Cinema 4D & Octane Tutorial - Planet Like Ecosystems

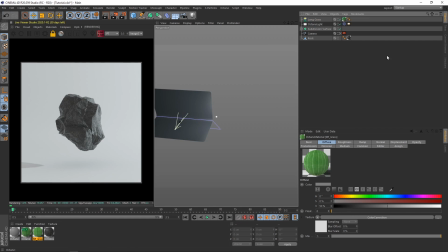And I haven't even looked at it, but I think I know it looks good. So then we're going to grab an Octane scatter, put the grass in the scatter, change it to surface, and make the surface the rock.
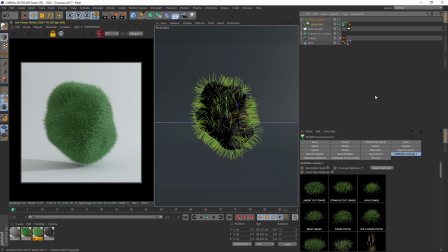And now I've got a big fluffy ball, but I don't want that.
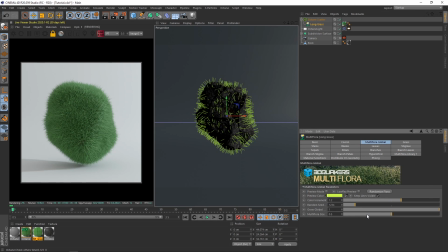So we're going to decrease that by a lot, because it looks a bit scary right now, actually. I don't think I like that very much.
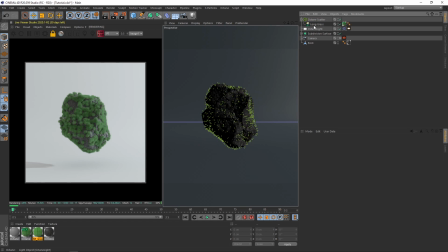But it's taking ages to catch up. Or maybe it's still this size, who knows. Next up, what we can do is just, I'm going to decrease the size a little bit more, because it's still quite puffy.
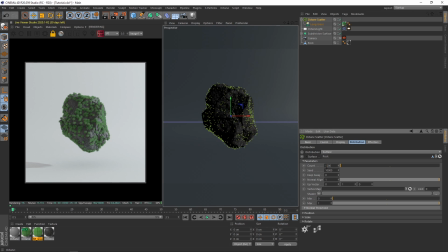A little bit. I mean, it depends the kind of scaling you want to go for. I think on the reference scene for this, I did have around
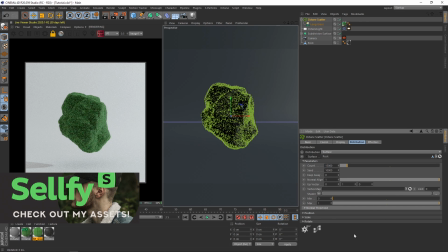35,000 grass instances. Now I'm going to go to 15,000, and I'm going to go into the scale.
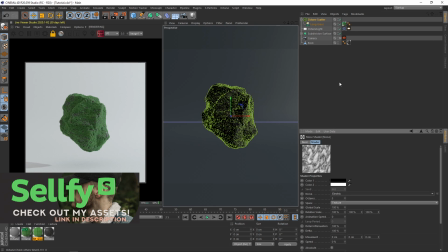I'm going to put a noise in there, maybe an electric, because electric is quite good for contrast.
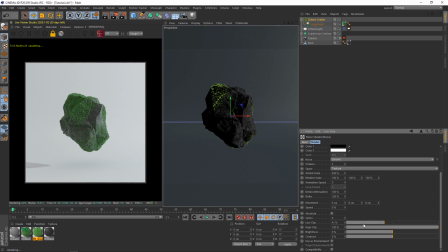We'll maybe set it to about 400. And we'll just play with the low clip and the brightness. Maybe bring down the high clip a little bit. But that just gives you those kind of natural looking patches, which look quite cool.
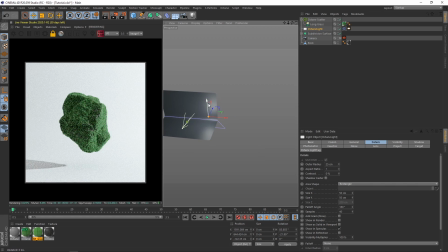Now I'm going to go back to the lighting. I'm going to bring it in a little bit. I'm going to try and get a little more oppressive with the lighting.
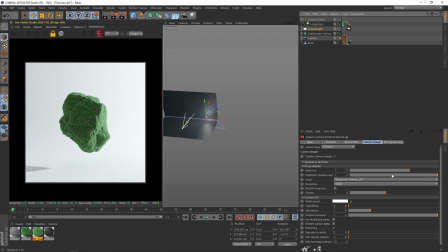Just because the textures are set up now, you can kind of do that. Back to that whole highlight compression, if I turn that off, you can see how ugly it gets.
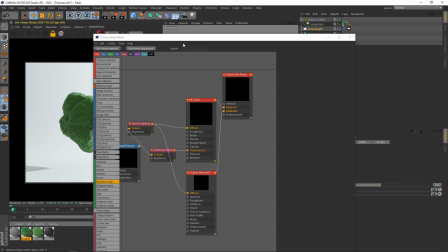So we'll keep that away. Now going back into the grass material, this time I am going to look at it.
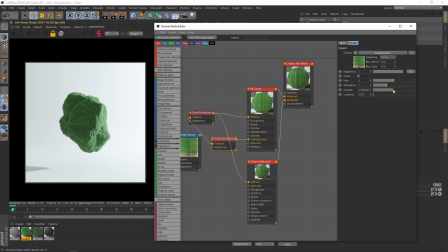The reason I set it up without looking at it is so you don't have to wait for the live viewer. If you know the method, it can be quite an easy thing to do. So I'm maybe going to bring down that gamma a little bit more to get that kind of ever so slightly unrealistic scatter. And we can go for a more autumny color, or a more huey color,
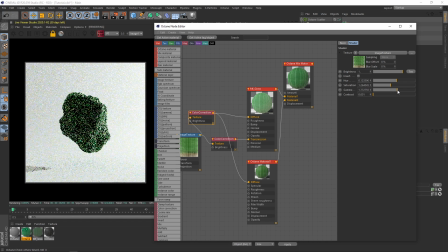more kind of that turquoise grass that you see on kind of fern plants. Who knows what one you want to go for. I think I'm gonna stick around here, lean into that a little bit more, bring up the gamma ever so slightly, and I like that color. That looks good for now.
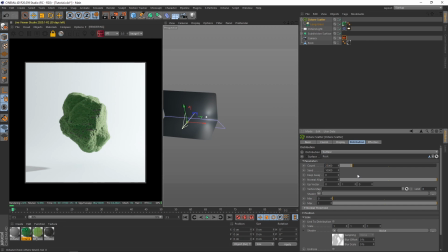And I'm just gonna pop up the count to 25 just to cover some of these little bits here.
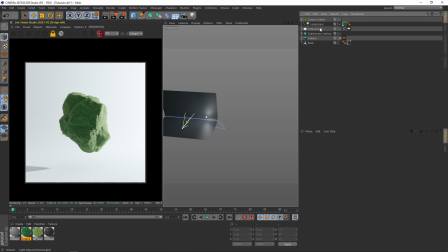You kind of want those little dents in there. Typically I would just pop in another grass
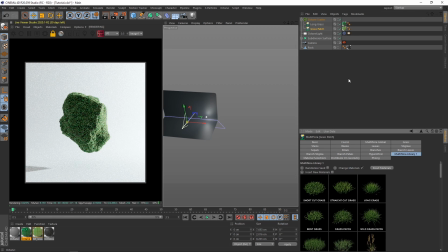and change it to a different kind of grass, and then at least you've got two fighting together, so that's always cool.
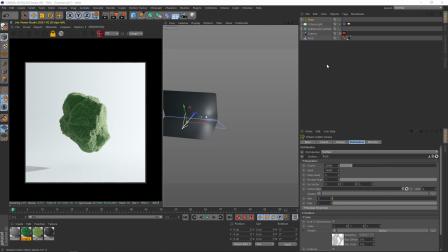and call that grass. You can save it.
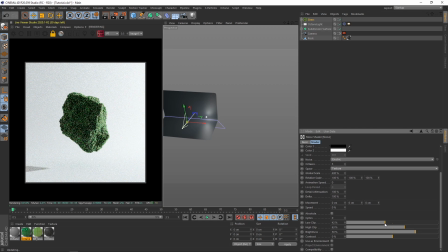And you can always, if you want your rock to show, you can always just decrease the brightness a little bit, increase the contrast. And at least in doing so, you're not going to miss out on the beautiful rock texture if you spend a lot of time on it.
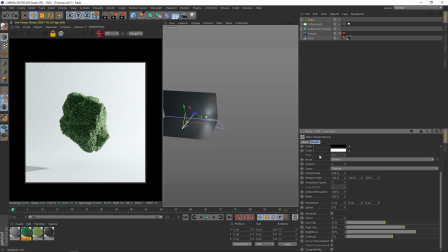But for now, I'm not really going to worry about it. I don't care. Next up, we will put in another scatter. I'm going to turn off the grass, but we will put in a tree.
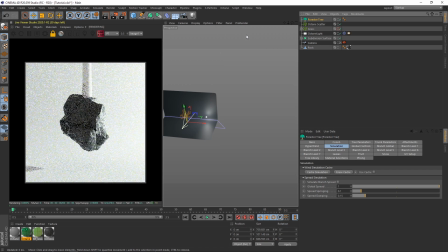Put in a tree.
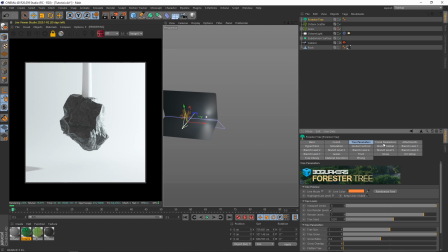And for the tree, I'm just going to make sure it's the kind of size we want. So let me do 0.2, 0.1, and we'll go into the tree library.
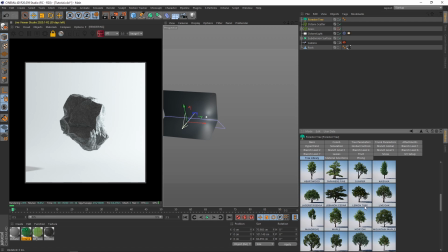And I think I'm going to go for, we're probably going to change this, but for now,
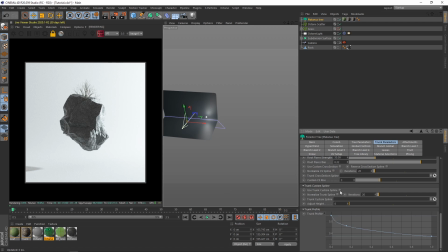I don't know, a platinus can do. And we will set it to 4. And we'll just do what we did before with the textures.
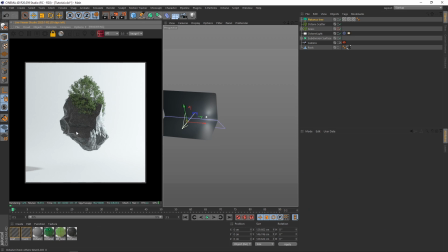Over materials. Remove unused. I'm going to put these in a group. Call it grass.